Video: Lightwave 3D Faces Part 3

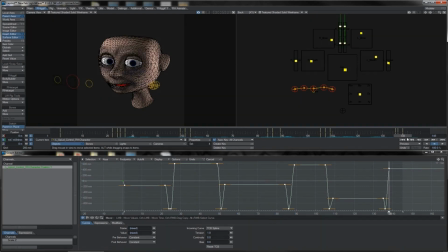53:50 And then if I'm trying to emphasize a blink, with a character sort of blinking and then popping their eyes open as if going, you what? You what? Eyes closed to open, then I'll use this blink with the hold in the middle.
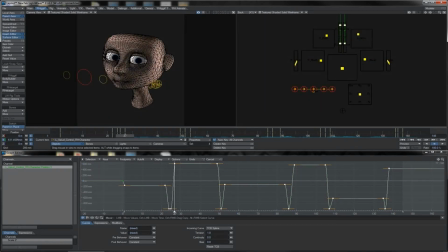54:04 So that gives you the extra frame of holding that helps sort of accentuate the character sort of holding their eyes, that brief second.
We will see spinach. Just sometimes, not all the time.
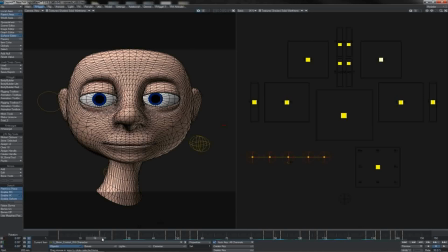54:17 The last thing to work on the, little tweens and so forth then is the brows. And as you can see, very few keyframes here.
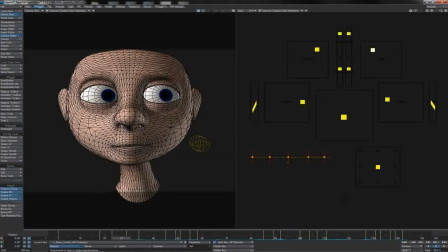54:25 And what we're largely doing is just, keeping a nice bit of slow in, slow out between the moves. Holds, of course, since the brows only tend to move when we're actually shifting, the expression fully.
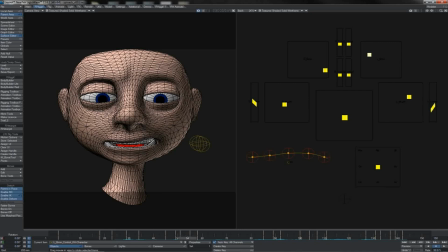54:40 They are quite mobile, they are quite expressive, but they're not dancing around all over the place. You'll also notice, of course, that we do the odd little bit of, preemptive movement, anticipation, overlap, follow through, stuff like that.
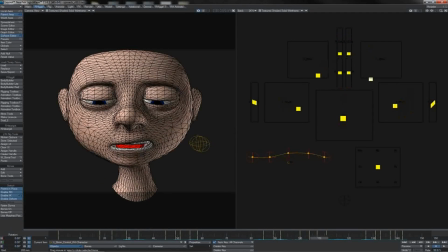54:55 So let's see if I can find where I put one in here. Here we go. Here's a nice little one. You see they come up a bit and then they come down like that. Yeah, they're in this sort of, cockeyed, one brow up, one brow down. They both go up and they both crunch down there.
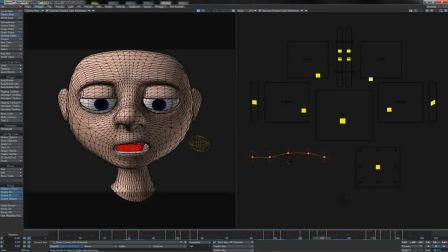55:14 And there's just a tiniest little bit of dodge overlap occurring there as well. And then over here again, they pinch in and then they shoot up. And we get this little overlap again as they settle right there at the end.
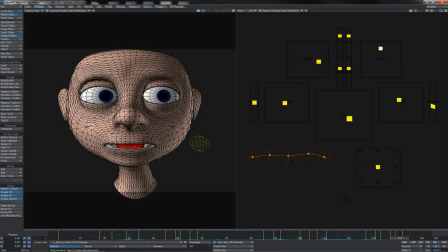55:32 And finally, what we have is just a couple of small tweaks and adjustments made on the mouth.
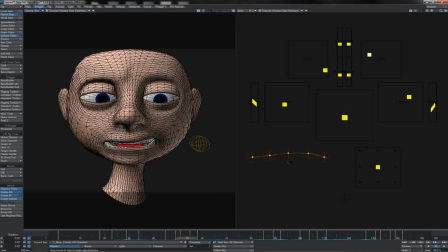55:38 I've really done very little here. Looking again over our mouth moves, I've done next to nothing to actually finalise it. All I've done is put in a little reshaping here where he takes a breath. I've brought the sides of the mouth in so it's not quite as wide. That way it doesn't look like a vocal pose.
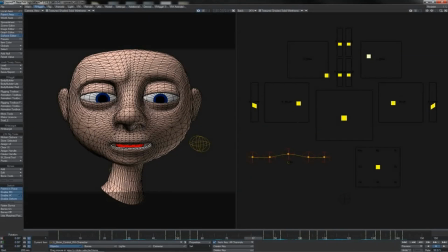55:58 It does look more like a breath. But then we go into the the jaw. I've opened the jaw a little bit there, so I've added this extra tween here at 83, so we really get the jaw coming out before the s.
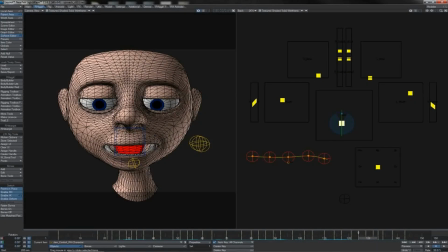56:15 And then finally at the end, all you can see I've done is when he comes to say just sometimes, not all the time, that final time, see he holds the M for a few frames before we relax the jaw here.
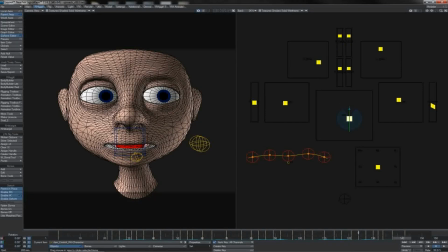56:31 And also I've opened the jaw less on the relaxing pose.
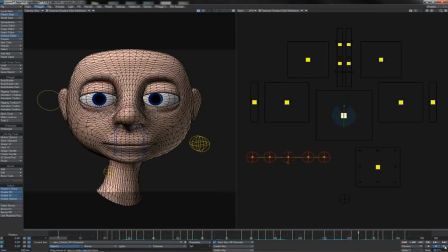56:35 And so if we watch this, first of all in slow motion here, and this is from our, obviously, our tracking or parented face camera, then we can see we will see spinach.
Just sometimes, not all the time.
There we go.
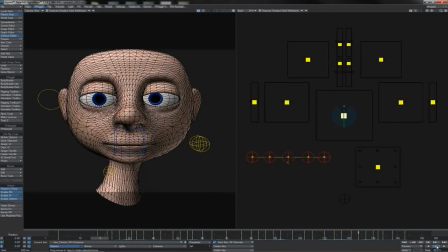56:55 Really nice. The mouth movements tie in to all of the sounds nice and properly, but it's not, oversold. We're not flapping around all over the place trying to animate every shape, every single sound, every letter of the word.
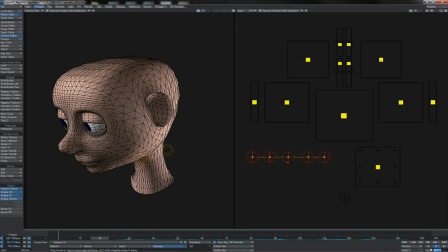57:09 And if we come to view from our main camera, and let's put it back to, full speed here, check it all out.
We will see spinach. Just sometimes, not all the time.
There we go, looking pretty good, pretty nice, pretty characterful, definitely alive, not all the time.
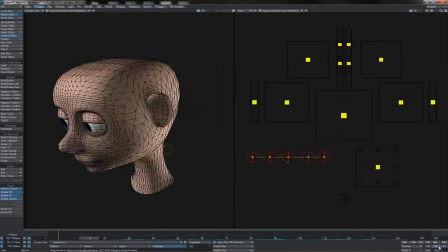57:28 And there you have it. So that really is facial animation. As you can see, there's very little that's different that we haven't already, dealt with in other situations. We see this way that, the same kinds of principles and techniques apply to bouncing balls,
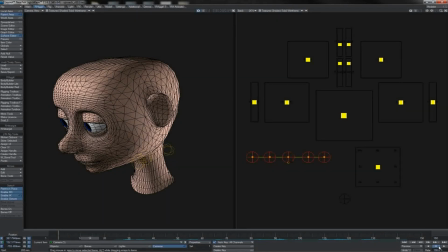57:48 the way that they apply to pendulums, how they work on vehicles and full-bodied characters.